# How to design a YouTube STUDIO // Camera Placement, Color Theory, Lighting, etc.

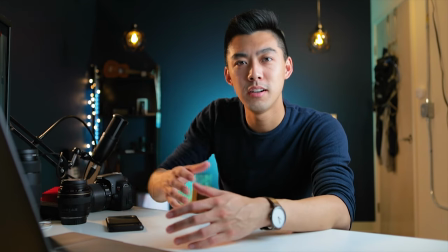And so that's why I actually personally recommend going with a darker color. That kind of helps to set the subconscious mental state of the audience.
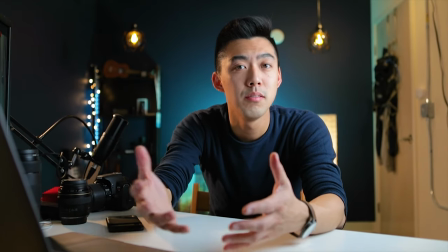It's like being at a campfire. You feel like you can relate better with people. There's also, you know, the argument to be made for choosing a lighter background, but for me that just feels a little bit more sterile.
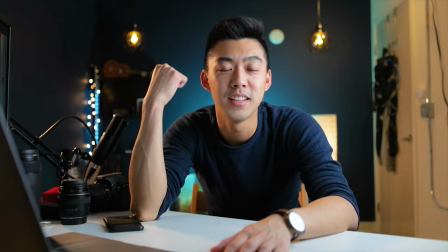Next, and this is a big part, we want to add lights to the background. Having lights in the background that are out of focus gives you what we call bokeh,
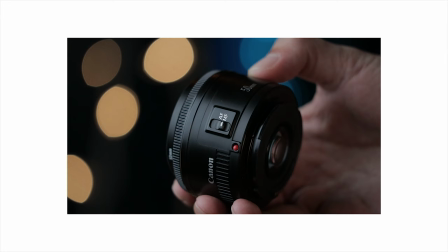which is the out of focus specks of light that turn into these really nice looking spots of deliciousness.
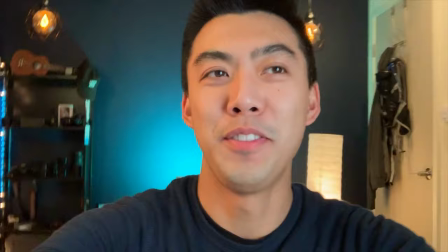These things. All right, switching to iPhone view right now. I've got these two things hanging from IKEA.
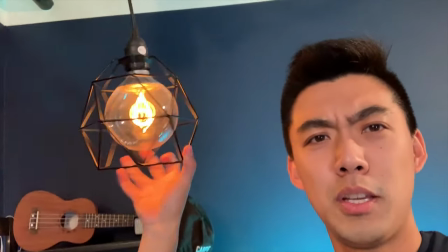This thing is a really cool little light thing. It just adds a lot of accent.
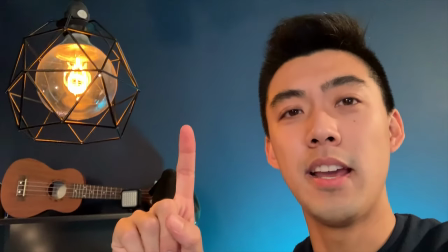And I like it because it's number one, it's an LED light, so it doesn't kind of run hot.
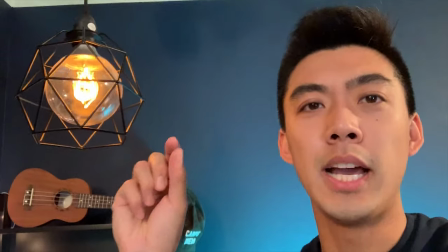Number two, it's this big light source. It's not just a tiny point light. It's this kind of like a big outline thing of that filament.
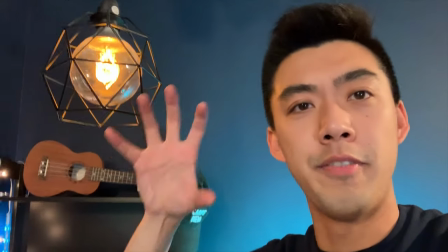So that adds like a really cool glow when it's out of focus, makes the glow and bokeh kind of bigger.
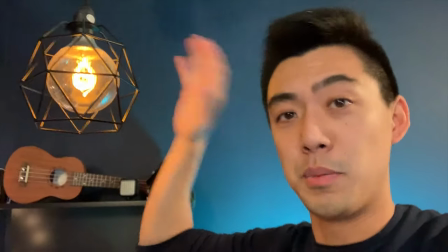It's also really orange, which fits with the orange and teal look that we're going for.
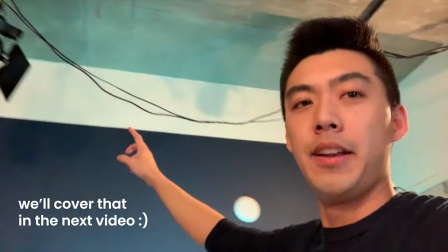That's the spotlight. And here is the other IKEA light.
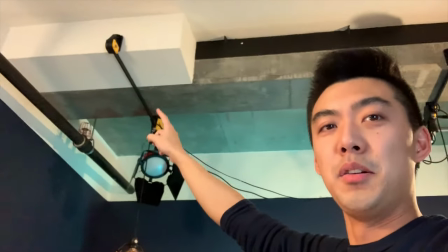Everything is actually mounted to the ceiling with these trigger clamps right there.
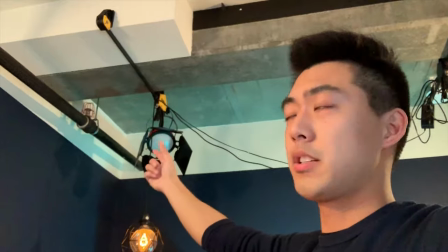So these are 600 pound trigger clamps that have 600 pounds of force going this way, going across the beam.
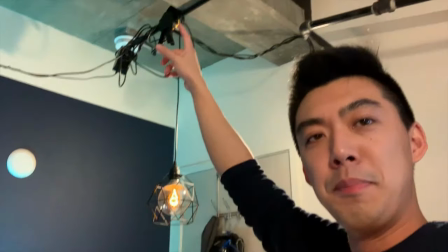And that provides just enough grip for me to mount these things, especially on this one.
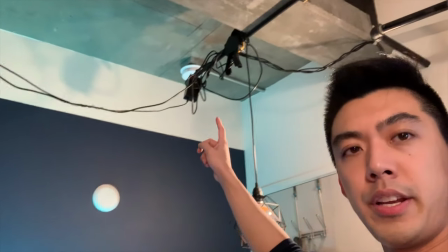This is pretty heavy. Two lights and string it across with a switch over here. We've got this rigged up all the way up top.
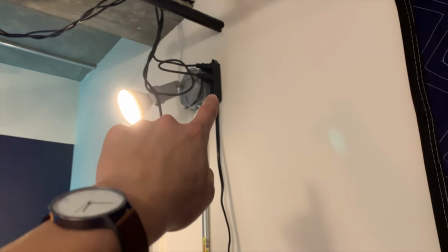It's got a command hook right up there, And then it plugs into an extension cord, which just runs along the wall over to this thing.
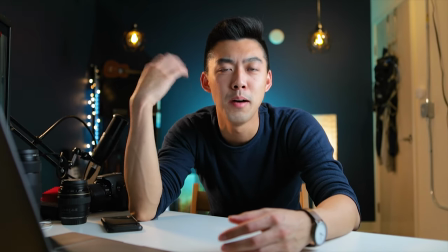Personally, as an artistic choice, using that in the background helps to accentuate and really call attention to how blurry the background is. You also want to add lights to the background to cast shadows across it. Adding shadows to certain things allows you to create texture, to create depth.
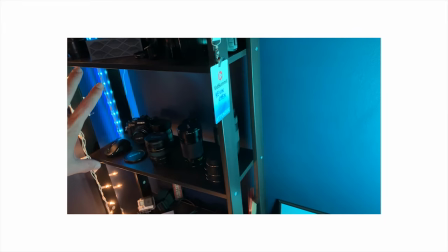Depth is what makes things visually engaging.
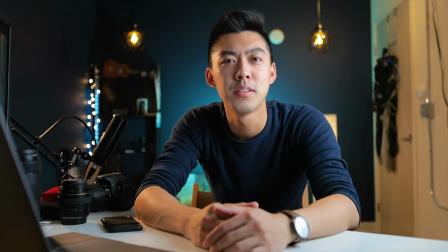So adding a little bit of a shadow going across something really helps to sell and bring people into that visual experience. And finally, you can also use lighting to shine against your background. See what I have right here?
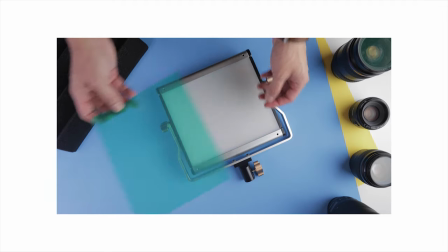It's just a LED light panel with a blue gel in front of it. So it casts a bluish teal light against the wall.
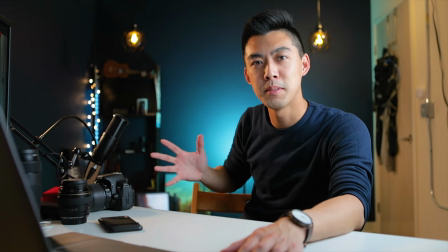And it has this really cool effect of being able to separate me from the background in this really cool way that I kind of like.
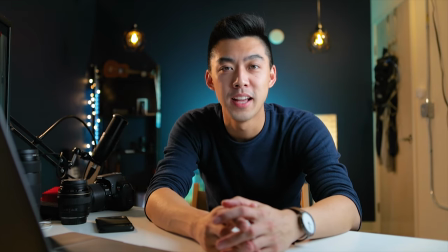So make sure you're adding lights for this variety of reasons. Have fun with the lighting, be experimental, and just play around with different things and see what happens.
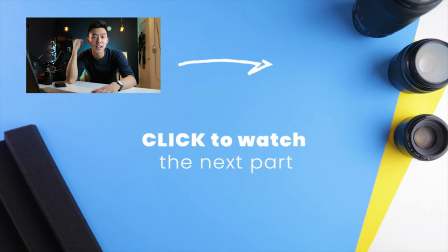All right, so now part four, the lighting. Now we're not talking about background lighting, we're talking about actual lighting for lighting the subject. This is where we make you look like a freaking movie star. A key aspect of what makes an image look compelling and engaging is how well it shows depth.
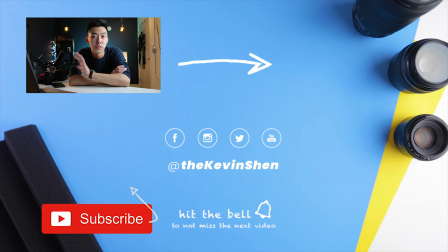Lighting is a crucial way in adding depth to your shot.